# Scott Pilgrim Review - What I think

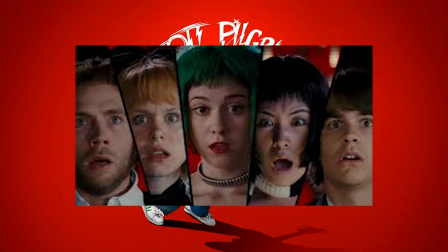For example, it's like when Scott dies near the end, they get like 1 second showing everyone's single emotion in that room all on to that screen at once, and it also brings out the comic to the film as well.
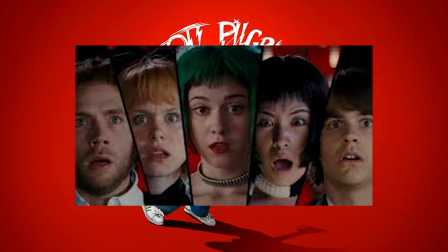All those split screens throughout the film, it's telling you, yo, this is like a comic, but it's the film as well.
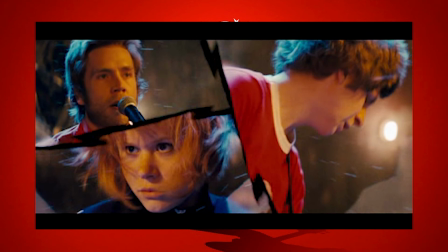And they did it, but they didn't overdo it, and they knew when to do it and when not to do it. They knew it's a film, we want comic themes in it, but it's still a film. They did really well on that. Split screen effect is actually one of my favorite effects.
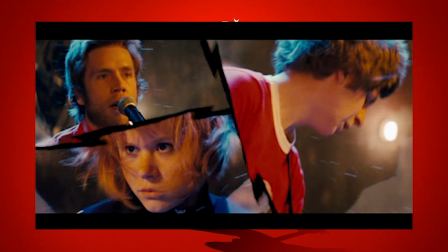It's something I really want to use in the future because it allows you to get a lot of expressions and emotions and just
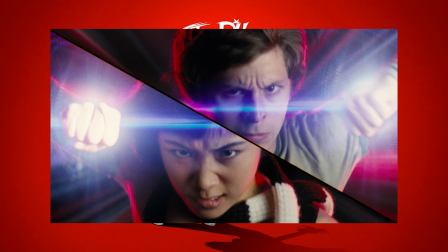shots in general onto like scenes at once, and it allows you to express more. And I feel like that's also what this film was doing. It was expressing themselves through these split screens as well, bunching it all down together, and I really liked it. This is a solid good film, though.
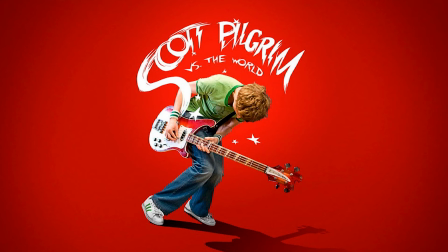I do want to talk about the performances that everyone had, and yeah, I just want to talk about that quickly. For example, Scott Pilgrim's performance in that, just amazing.
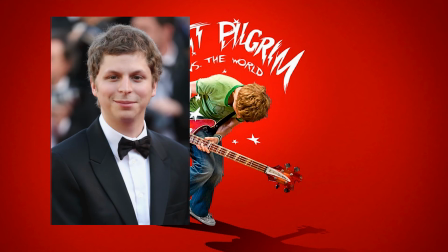Like a solid 9 out of 10, maybe 9.5 out of 10. It's just Michael brings on this performance and this awkward, quirky teen young adultness, and he just somehow brings it on and he just makes it really good.
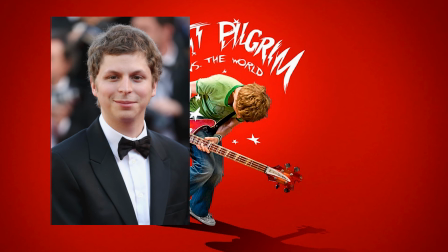And so I would give that performance a solid 9.5 out of 10.
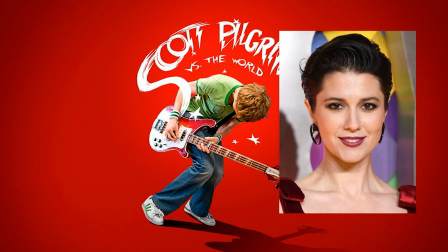When it comes to Ramona Flowers, the actress behind her, I would give that a solid maybe 8.5. I feel like there are some bits in there which could have been improved, but I can't say that's due to her performance.
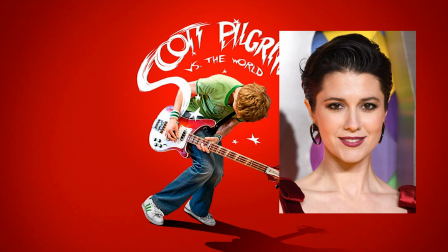That could be due to like other reasons. But I think there are bits in there which it could have been dealt, her character could have been done differently or dealt better.
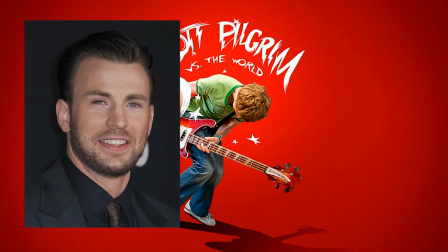So I'll give that about a 8.5 out of 10. Chris Evans' character, Lucas Lee, he was a good character. Obviously, he's not really a big character in there. He's just one of the X's that gets defeated after.
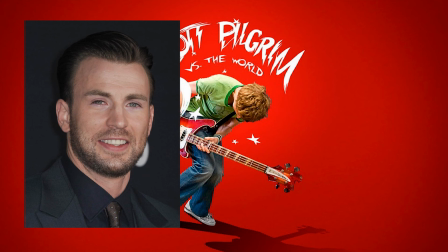But what they were going after, you know, a cocky actor, a douche, pretty much. I feel like they did well with that. I'd give that probably a... I'd say... for what they're aiming for, I'd give that a 9. I wouldn't go after performances, but performance was well.
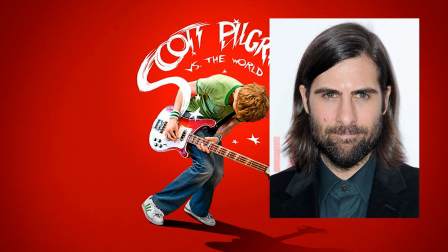But what they did, solid 9 out of 10. Then you've got Glidian. This character is well done. They're making him evil and bad, but obviously they're not making him too bad. They're still giving him that quirky side to where it's sort of funny.
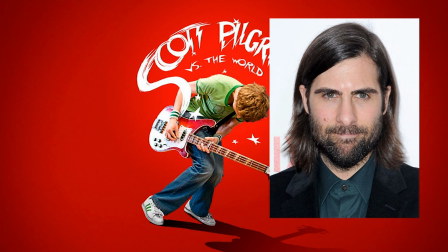And he's a bad guy, but you know, you love him, and it works. They don't make him too serious, and they don't make him too bad. And I feel like in a movie like that, this, where it's more of a comedy, it is more of a comedy than like action, I guess. It works well.
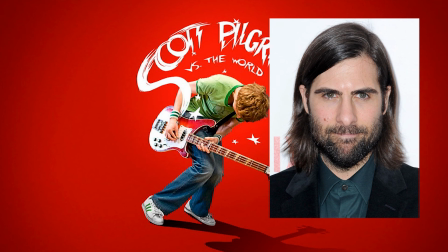It works well, and I feel like they did well on that. And I'll give that performance a solid, let's say, 9 out of 10. A solid 9 out of 10 for most of these performances, to be fair.
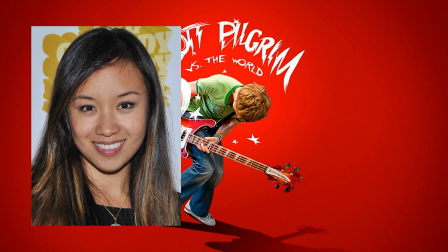Ellen Wong, Knives, great character, great performance. She really brought that character to one piece, and I found the character funny. The performance overall was really good. I enjoyed her character a lot, to be honest. It was a good character development,
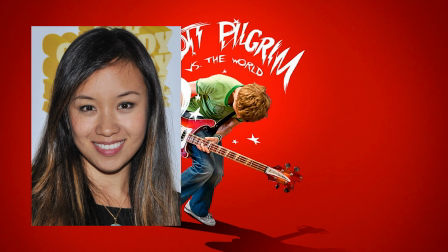because at the start you have this childish girl that in love with this Scott Pilgrim guy.